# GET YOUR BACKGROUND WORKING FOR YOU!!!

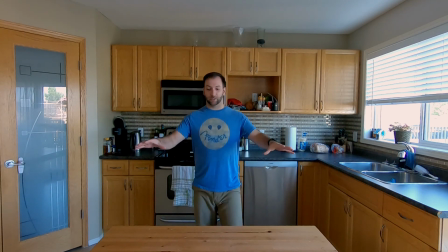It allows the audience to see everything that we're making here.
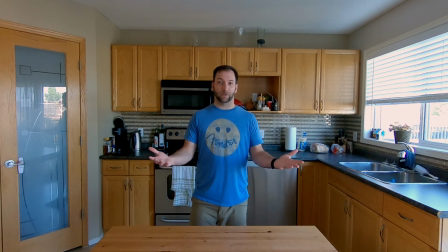What I'd suggest in this case is bringing the table up. I'd probably put some boards or something under it. If you have an island, that's even better because it's the better, just is.
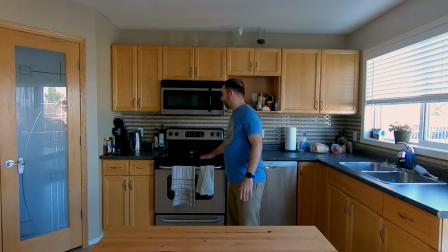But you've got your cooking areas, your stove, microwave, oven, your fridge.
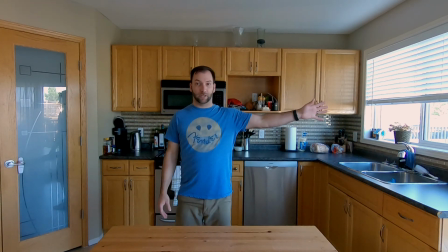Well, the fridge isn't quite in shot, but we could set up another camera here or do alternate takes.
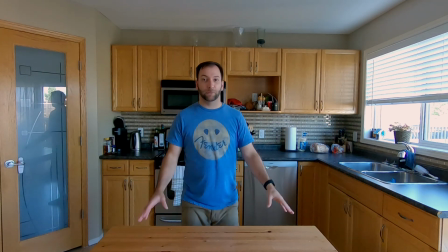But this would be your main cooking setup.
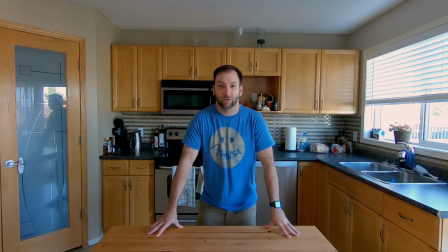So you wouldn't want to do this setup if you're talking about your stream summary or if you're doing a Zoom business call.
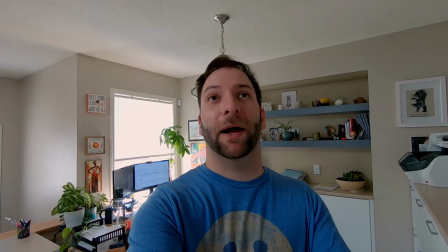This is my wife's office, and it's by far the best set that you could ever have.
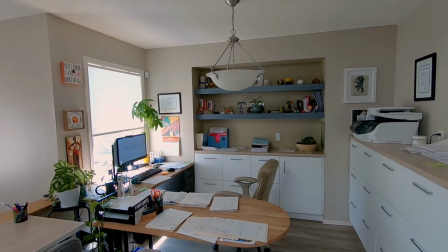What the set offers is a nice wide establishing shot. This is a beautiful space.
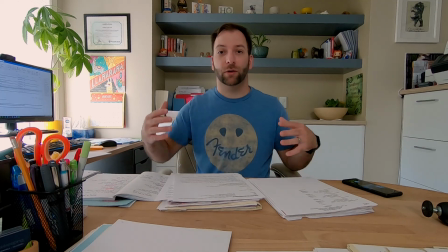It allows you to have foreground, lots of depth for background.
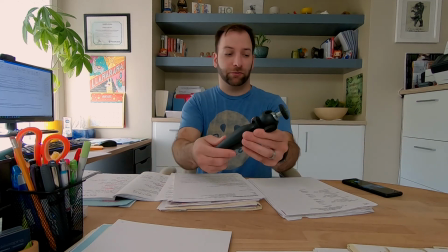It's got a lot of space in front of you. You could do product reviews. Oh, let's look at this little tripod thing.
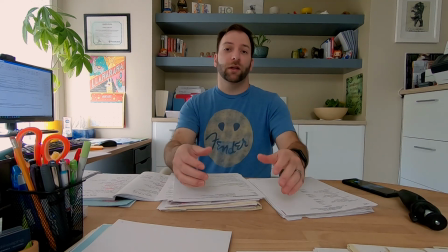It's pretty awesome. And still have it.
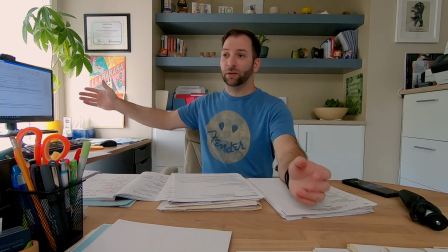Next, you've got this angle from over here. So you have a background, you've got depth, you've got width.
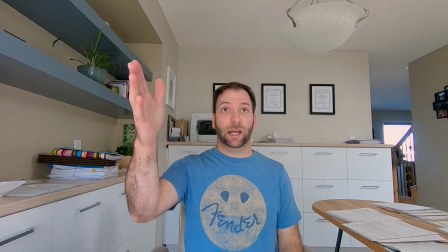This is a great angle. Behind the camera, she's got a window that naturally lights.
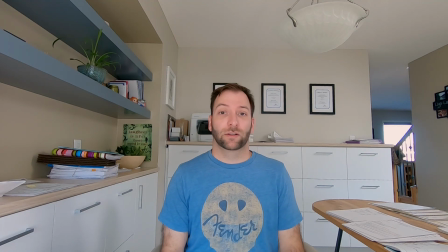There's no lights on in here. It's beautifully lit.
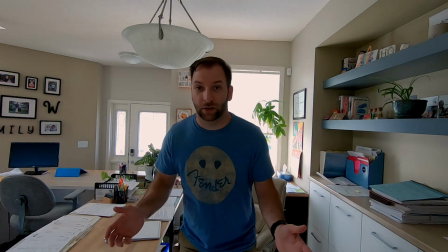You can even have the turnaround shots. So you're looking at the workspace.
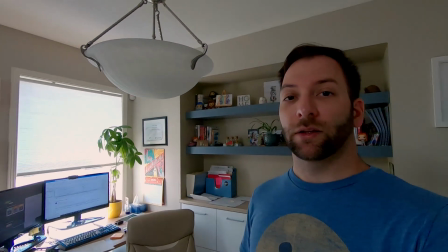It's a full room that's functional, that can allow you to have so much
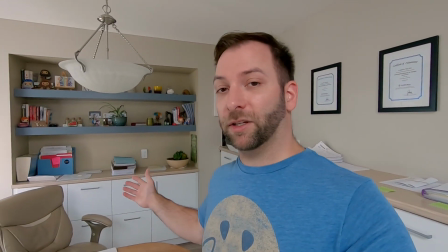versatility really to it, that gives you so much space and area. This to me is a great studio setup. I hope this helps you get an idea for what a set is and what you want to be looking for in your background. Let's remember that we don't want it to be too distracting. We don't want it to be flat. We want something that's engaging. It's got a little depth to it, and something that fits with what your goal is, what you're trying to project. That's it for this video. I hope you found it helpful. If you did, please give it a thumbs up. If you haven't already, hit that sub button, and don't forget, I stream every Sunday, Monday, and Wednesday on Twitch TV. Until next time.